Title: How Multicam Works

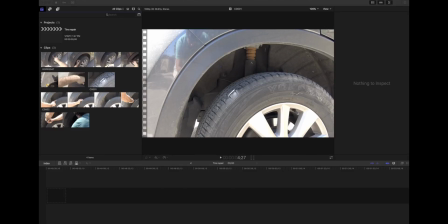(0:00)
Hello, Patreon supporters. Today, I was going to do something a little different, which was show you how to plug a tire that has a puncture. A car tire, that is. I know it's not biking related,
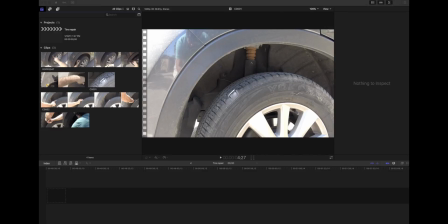(0:13)
but I think my channel is sort of about being able to do things yourself and how stuff works. So to some degree, I thought it would be interesting, but you'll see in a minute why this didn't work out.
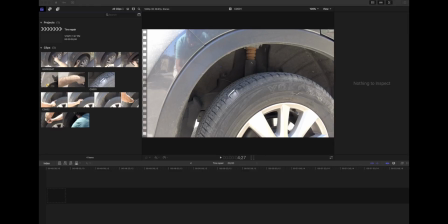(0:26)
Instead, I'm going to show you how to shoot something from two different camera angles and edit it together, or rather, I'm going to show you how that works.
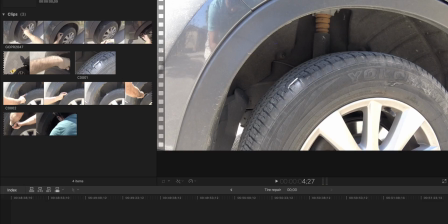(0:33)
I use Final Cut Pro, but I believe Adobe Premiere can do kind of the same thing.
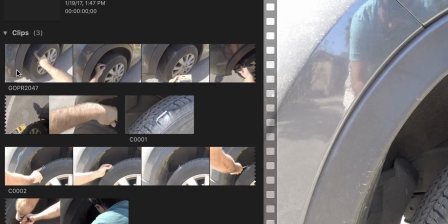(0:38)
Here, I have a shot from my GoPro head cam.
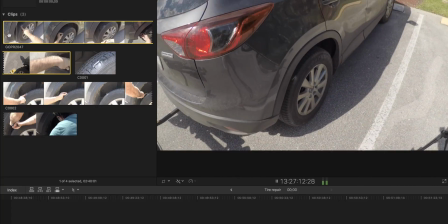(0:44) Hey guys, today what we're going to do is a little different. Gonna fix this.
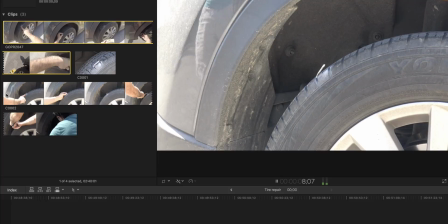(0:50)
Then, I have another feed.
Hey guys, today what we're going to do is a little different.
And that's a camera on the tripod that's pointing towards the nail that's sticking out of the tire. So you can see how these would be two pretty good angles.
But as you can hear, is a pretty damn big nail.
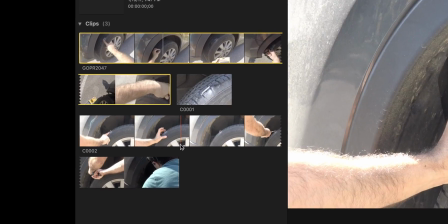(1:09)
The sound from the GoPro is way better. Now what we're going to do is, I'm going to select this clip, and I'm going to select this clip.
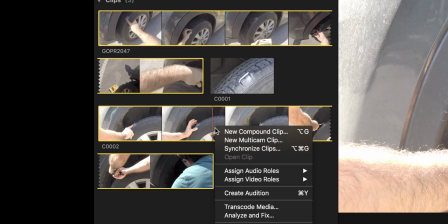(1:18)
Click the right mouse button, and press New Multicam Clip.
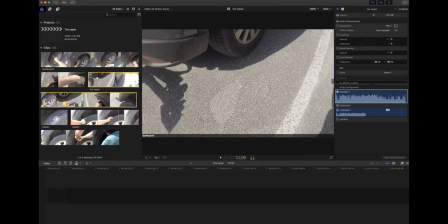(1:26)
The computer does its thing. Now I have this multicam clip. So let me show you what this multicam clip actually looks like.
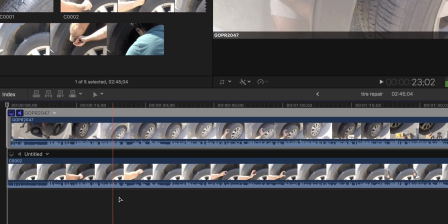(1:35)
So you can see these two clips are overlaid over each other. Now how does the computer know how to sync them up? Well, the waveform. As you can see here, there's a little valley in the waveform, and here there's a little valley in the waveform.
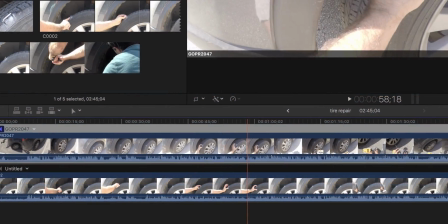(1:50)
You can see there's a peak here, and there's a peak here. The computer analyzes the waveform and lines it up according to the peaks and valleys.
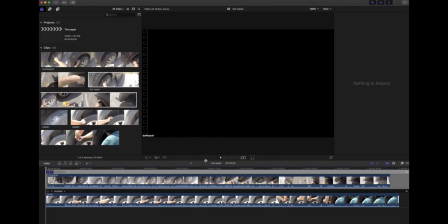(1:58)
And it does it almost perfectly. We're going to get back out of here, and I'm going to dump this tire repair clip on the timeline.
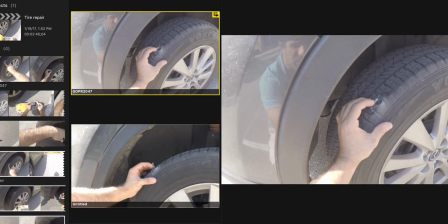(2:07)
So you can see as this plays, it shows it from both angles over here.
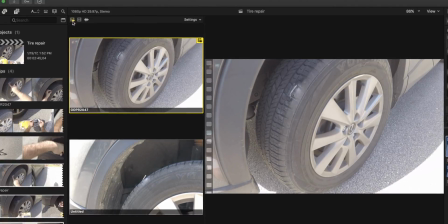(2:12)
So up here in the multicam editor, there are these three tools. This has a little picture of a video and audio.
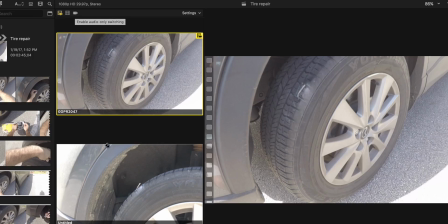(2:18)
This is just video, and this is just audio. Now when I click these clips, you see there's this little razor blade.
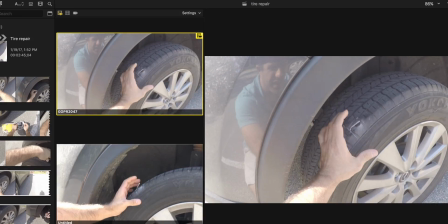(2:26)
So it's actually going to cut in the clip according to where I click.
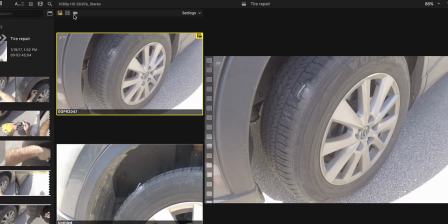(2:30)
Now I can switch just the audio, just the video, or the video and the audio. I just want to switch the video because I want to continue to use the audio from the helmet cam, which sounds much better.
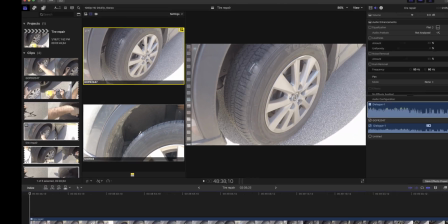(2:43)
So I'm going to start playing this.
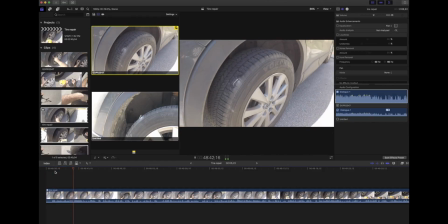(2:46) So today we're going to do something a little bit different, not riding related, so this is going to be Patreon only.
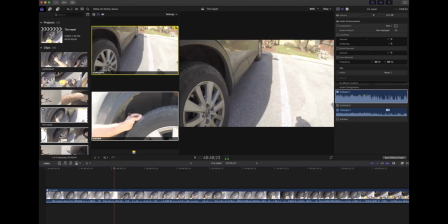(2:53) This, as you can see, is a pretty damn big nail in my tire.
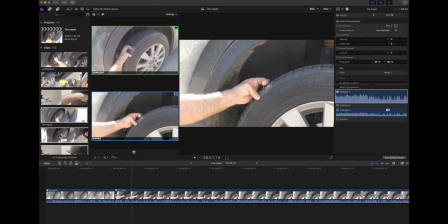(2:58)
So as you can see there, I switched the camera angle to the camera that was on the tripod.
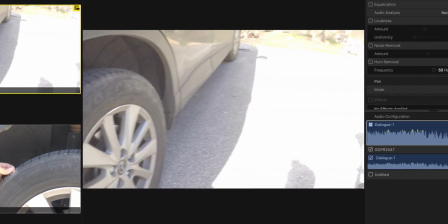(3:05)
So I'll play that back for you.
Is a pretty damn big nail in my tire.
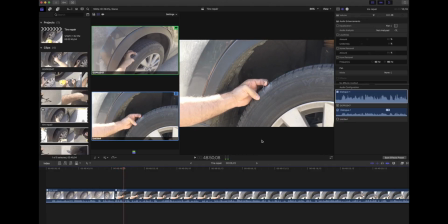(3:11)
See?
This, as you can see, is a pretty damn big nail.
Now actually, see, I looked over here, and then it switched.
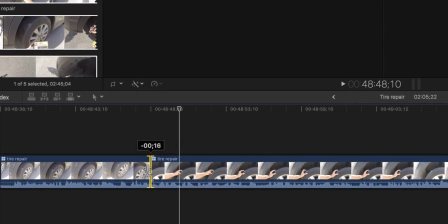(3:18)
That doesn't really look so good. So I can actually drag this over and change the camera angle sooner.
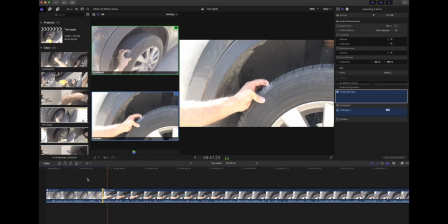(3:25) Patreon only. This, as you can see, is a pretty damn big nail in my tire.
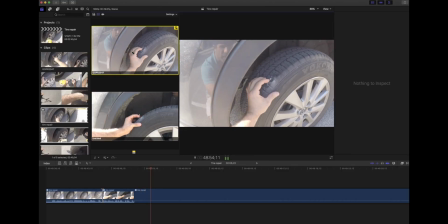(3:32) And it seems to be at a pretty serious angle as well. The wife came home yesterday. She said she was scared to drive the car because of the nail. And I said, well, never fear, I'll fix that.
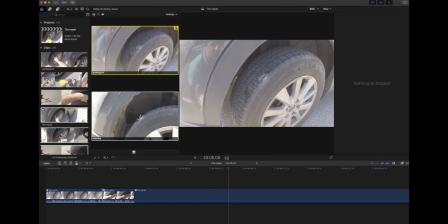(3:44) Now, you can take it to a tire place. Doesn't really cost that much.
So you see, I looked away again.
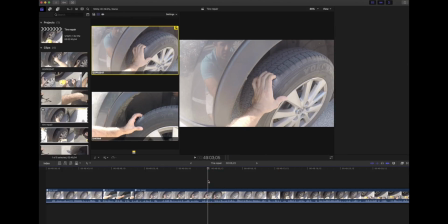(3:49)
I don't really like the way that looks right there. So right here, I'm going to change the camera angle back to the tripod. And we won't see it.
Well, never fear, I'll fix that. Now, you can take it to a tire.
I also don't like this part where I'm like, so.